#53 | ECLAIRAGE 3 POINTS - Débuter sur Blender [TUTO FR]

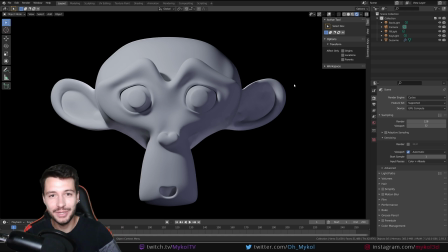Salut à tous, ici Michael, j'espère que vous allez bien. On se retrouve aujourd'hui pour la suite de la formation consacrée au logiciel Blender, toujours dans la section éclairage. Et aujourd'hui, quelque chose de très important, on va voir le 3 points light, en français éclairage à 3 points.
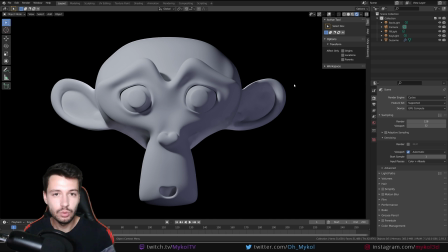Donc c'est quelque chose qui n'est pas très compliqué, mais il faut bien comprendre le concept. C'est très courant, c'est utilisé dans la photographie, pour les films, et maintenant du coup pour les rendus 3D, parce que ça a l'avantage de mettre en avant un sujet, donc là en l'occurrence ce sera une tête de singe.
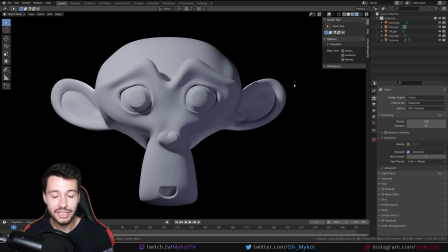D'abord je vous montre le principe, ensuite on le fera de A à Z dans une autre scène. Sachez que comme je l'ai dit, on a trois points de lumière, donc trois lumières différentes. On a une backlight, une fill light, une key light. Donc je vais les appeler comme ça parce que c'est les appellations de la technique, mais vous pouvez les appeler comme vous voulez, mais ça permet de se retrouver quand même facilement.
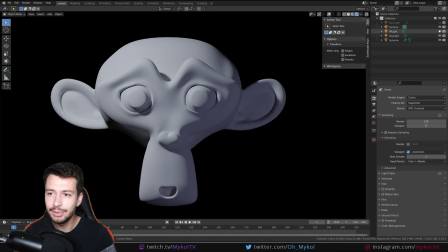Donc on a tout d'abord une lumière principale qui est la key light.
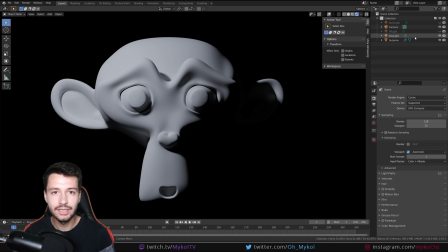Souvent sur le côté d'un sujet, un petit peu en hauteur, à droite ou à gauche, vous faites comme vous voulez, ça dépend de votre composition que vous souhaitez après coup, de la caméra, là j'ai mis vraiment quelque chose de face, ça dépend de plein de choses vous voyez que c'est un éclairage qui est assez intense, qui vient comme je l'ai dit en haut à gauche ou en haut à droite de l'objet qu'on veut mettre en valeur,
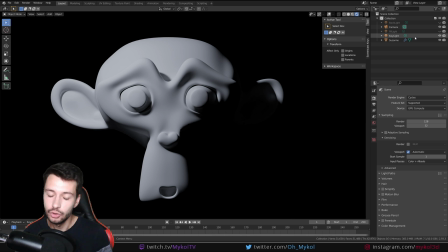qu'on veut sublimer lors du rendu et qui va projeter des ombres sur l'autre côté du visage en l'occurrence, donc cet éclairage il est pas mal parce que ça permet vraiment de voir où est la source lumineuse où la majorité des rayons lumineux proviennent
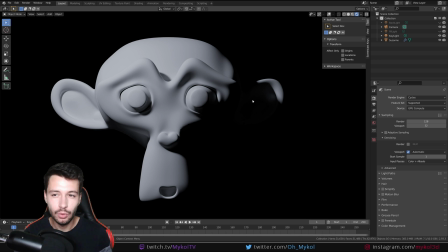malgré tout, ces ombres brutes à droite, noir à 100%, ça nous intéresse pas trop. Donc on va compléter ceci avec une fill light, donc key light c'est la lumière principale,
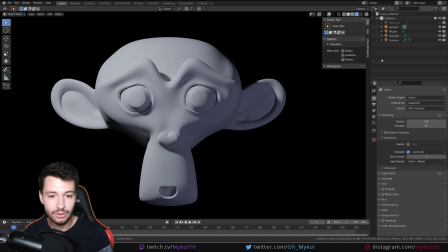fill light comme le nom l'indique c'est la lumière qui va venir compléter cet ombrage et ça permet vous voyez d'avoir une ombre toujours, c'est pour ça que la fill light la plupart du temps possède une intensité inférieure à la key light
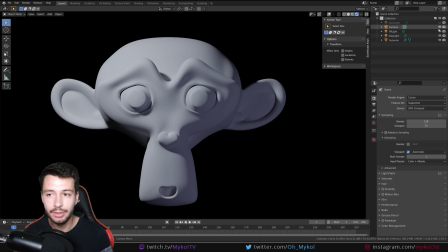mais voilà on a quand même une partie ombragée mais ça nous permet de voir quelque chose, on n'a pas non plus le sujet qui est complètement masqué comme on a ici, donc ça c'est pas mal. La plupart du temps je vous donne même une petite couleur bleutée vous voyez, ou jaune, ça dépend si on est en intérieur ou en extérieur, et en principe, le rendu est assez bien. Et enfin, la dernière lumière, c'est la backlight.
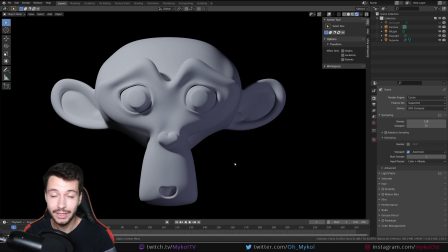Donc celle-ci, elle n'est pas très intuitive, mais ça va permettre de mettre en avant les silhouettes de votre objet, notamment s'il y a des courbes pour un visage comme celui-ci. Alors je vais vous montrer tout de suite à quoi ça ressemble. Donc la keylight, c'est celle-ci. La filllight, si on la met toute seule, on a ça, donc vous voyez,
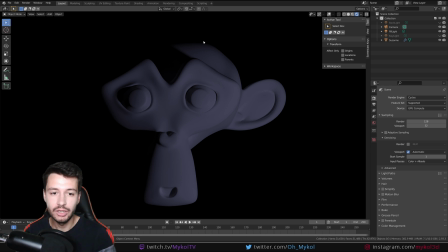très faible en intensité qui vient sur le côté opposé de la keylight. et la backlight c'est ça
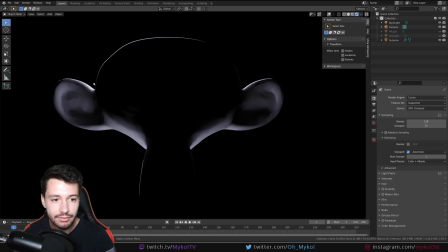donc c'est quelque chose qui va venir éclairer l'arrière de mon objet vous voyez on a la silhouette qui est mis en avant en haut tout en bas de l'objet également sur l'oreille ici donc c'est quelque chose qui est vraiment très intéressant donc on peut la décaler un petit peu pareil en fonction de la position de la caméra et ça surtout,
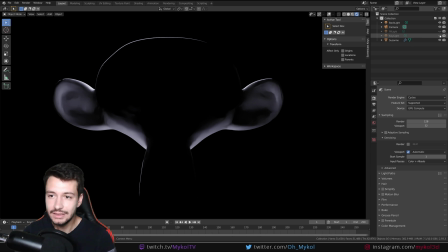bon toute seule comme ça elle n'a pas un très grand avantage si je la rajoute à la fill light et à la key light vous
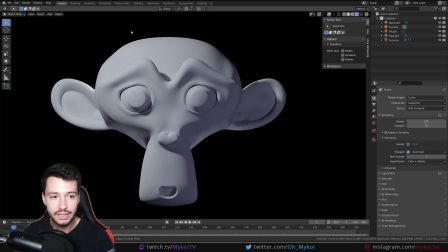voyez que la rendue finale est vraiment pas mal donc on a la key light qui est sur la partie d'en haut à gauche la fill light en bas à droite et la backlight qui fait vraiment un travail assez correct pour mettre en avant le sujet notamment vous voyez ici là sur
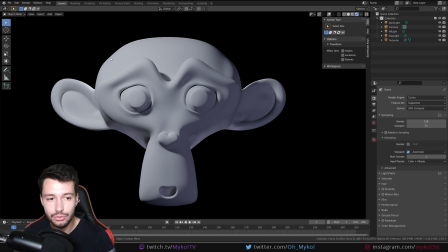l'oreille on a un petit liseré d'éclairage qui est vraiment pas mal pareil au dessus donc le système en 3 points il est vraiment très optimisé pour mettre en avant un objet si vous avez une scène complexe il va falloir retravailler ça quand même mais ça permet déjà d'avoir une bonne base
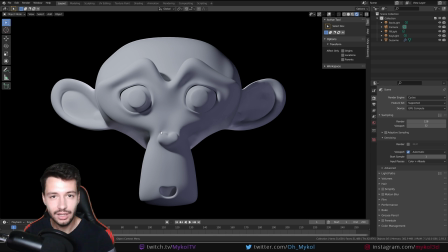ok donc on va essayer de faire tout ça de A à Z ensemble donc je passe en solide comme ça,
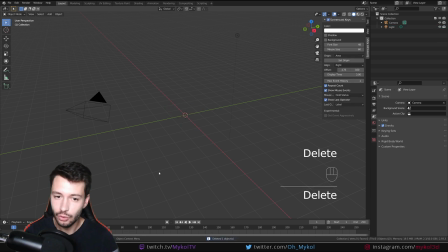ça va pas nous embêter je vais sur une autre scène et supprimer le cube de base et je vais rajouter comme je viens de montrer
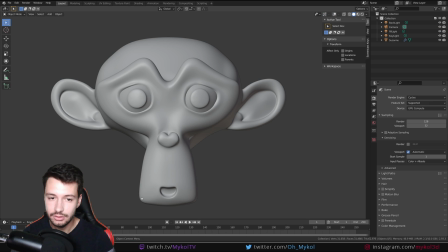un monkey donc pour ceux que ça intéresse qui n'ont pas envie de regarder tout le tuto parce que vous connaissez peut-être un petit peu le concept
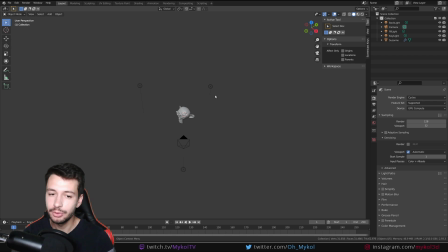voilà quoi ça ressemble on a trois éclairages ici pour moi j'ai mis des points light mais vous verrez qu'on va le changer parce que ça peut amener certains soucis
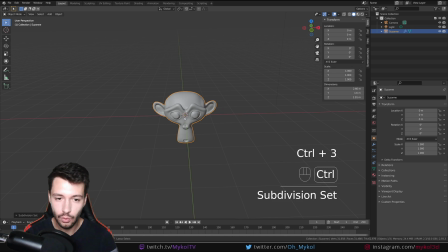donc là j'ai ma tête de singe je vais faire ctrl 3 pour avoir des subdivisions droit chez smooth ça normalement vous connaissez je passe en vue de face avec un et là on va commencer à travailler notre éclairage Si je passe en vue Render Preview, par défaut, je vais avoir ceci. Ah !
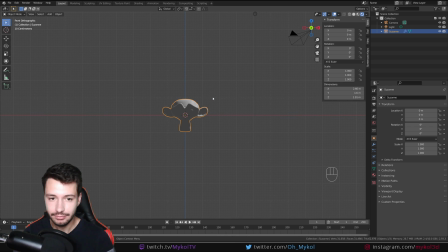Petit souci d'affichage. Non, c'est bon, c'est arrivé. Je vais avoir ceci. On a un environnement qui, par défaut, est gris. Donc, ça rajoute une sorte de lumière ambiante.